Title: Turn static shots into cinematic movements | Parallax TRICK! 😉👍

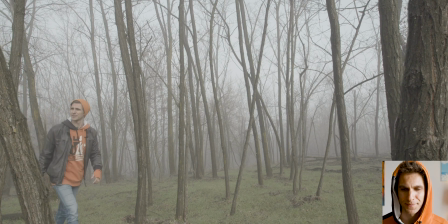(16:35)
And we created the movement already. And I don't think we need to add anything else actually.
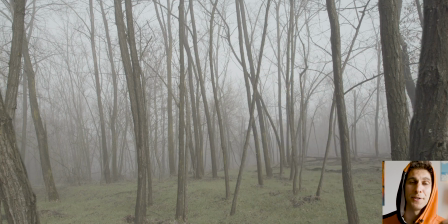(16:42)
We also want to give a gentle scale to the characters,
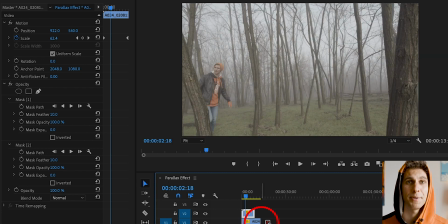(16:47)
so to the environment, because anyway that would happen in a real live shoot. So we're going to go in the clip in the first track, which is the background, and we're going to increase the scale of it as well. So I'm going to create a keyframe in the scale, and then I'm going at the end of my clip and maybe give it
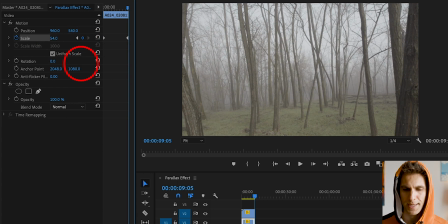(17:09)
4% of increment. So I go to 54. And I'm gonna play my timeline from scratch once again.
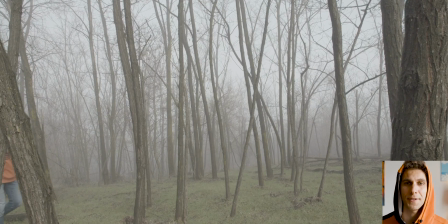(17:16)
And as you can see, everything is scaling up together.
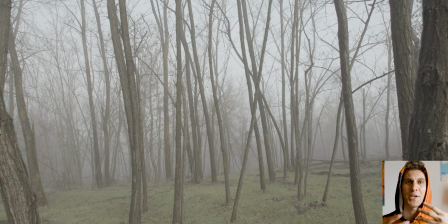(17:23)
But the trees gives me this change of perspective.
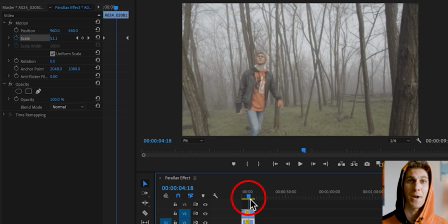(17:26)
Now this is a tip when you scale up the background, so your layer on the first track, make sure you don't scale it up of the same amount of the objects in the foreground. Otherwise the two layers will move exactly of the same amount and you'll not see any difference in terms of perspective.
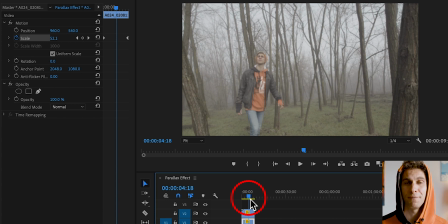(17:44)
So make sure that when you add some scale, you're going to actually change the value between the foreground and the background layer. And that will create the parallax effect we just talked about. Very simple. Also, what you can do is to frame your clip better. So I'm gonna move the character up.
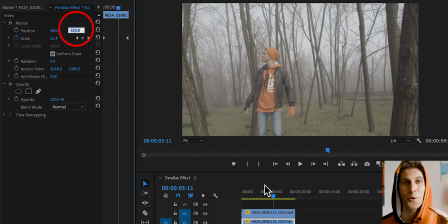(18:04)
And that's as simple as that. Now we're gonna work quickly on the second clip, put them together.
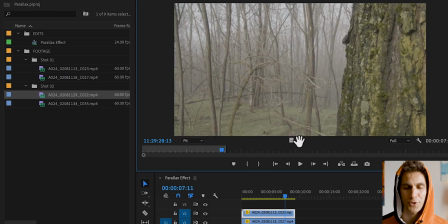(18:09)
I'm gonna take the first clip with the tree, take it on the V2 this time,
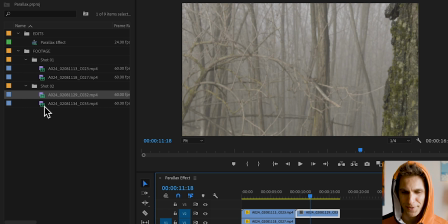(18:16)
and I'm already putting the second clip on the timeline as well on V1.
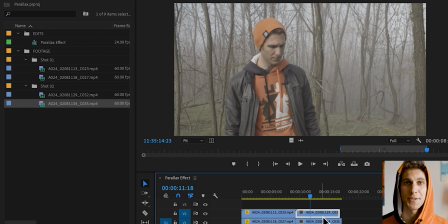(18:23)
Now we're gonna change the scale of both of them. So we go to the Effect Controls, 50, same here.
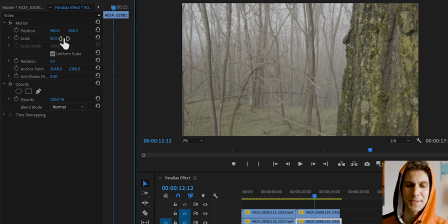(18:35)
And what I'm gonna do, and I'm gonna speed this process up, is to mask out the tree on the right hand side.
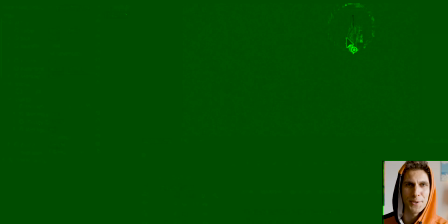(18:41)
So I will catch up with you in a second.
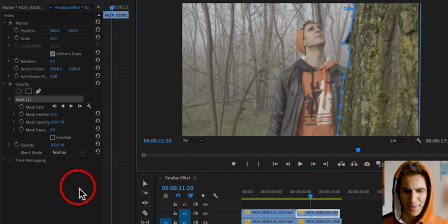(18:46)
And this is my mask for the second tree. I just blended out the background image and there it is once again. So what I can do now is to take the part when I'm coming in, there.
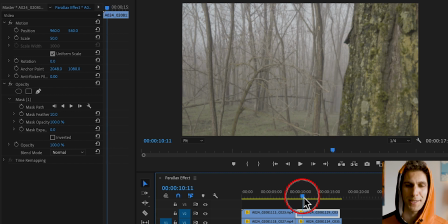(19:00)
So I'm gonna crop all this part of the clip I don't need on the sequence, and I'm just gonna play it and see what's happening here. Great, so once again, make sure you add some details in your mask here,
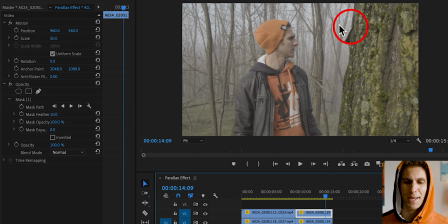(19:18)
so you won't see the difference between the foreground and the background, but it works very nicely for me. And what we wanted to do with this clip was actually a tracking reveal shot. So we're gonna make the tree move to the side.
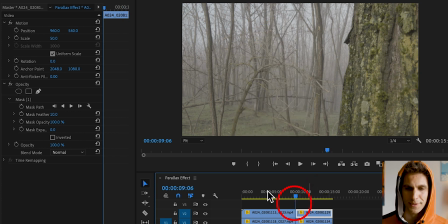(19:33)
I'm going at the beginning of my clip, select the foreground, the tree, so the very first layer here on track 2, and I'm going to position and create a keyframe. Now I'm going at the end of the sequence, go back one frame,
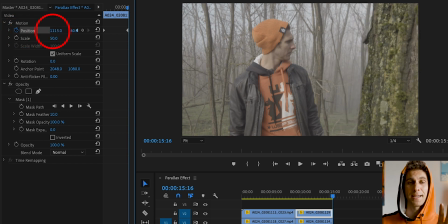(19:49)
and I'm going to slide the tree towards the right, like the camera was actually moving to the left instead. So I'm just dragging the position right there, and I'm gonna test it out by playing from the beginning.
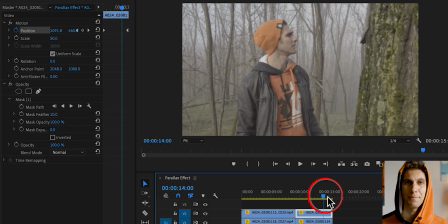(20:06)
So we're gonna add some motion to the background, so to your character. Go to track 1, in the effect controls panel, go to position and create a new keyframe.
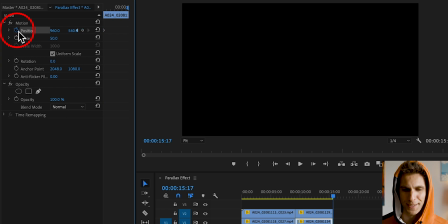(20:18)
And now we're gonna move to the opposite side. So I'm going at the end of the clip and move the frame here.
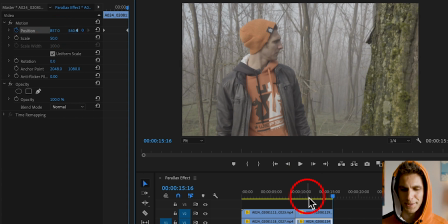(20:26)
And we're gonna separate the foreground from the background. Let's play from the start of the clip, the second clip.
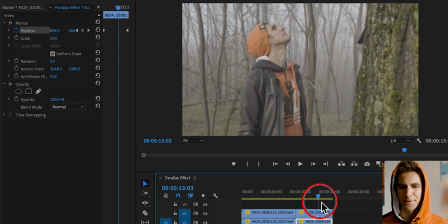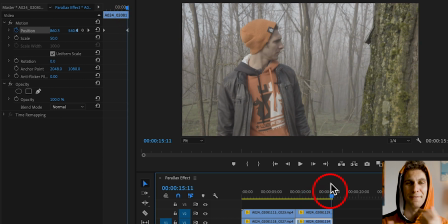(20:40)
Now you can really see the parallax effect that we created.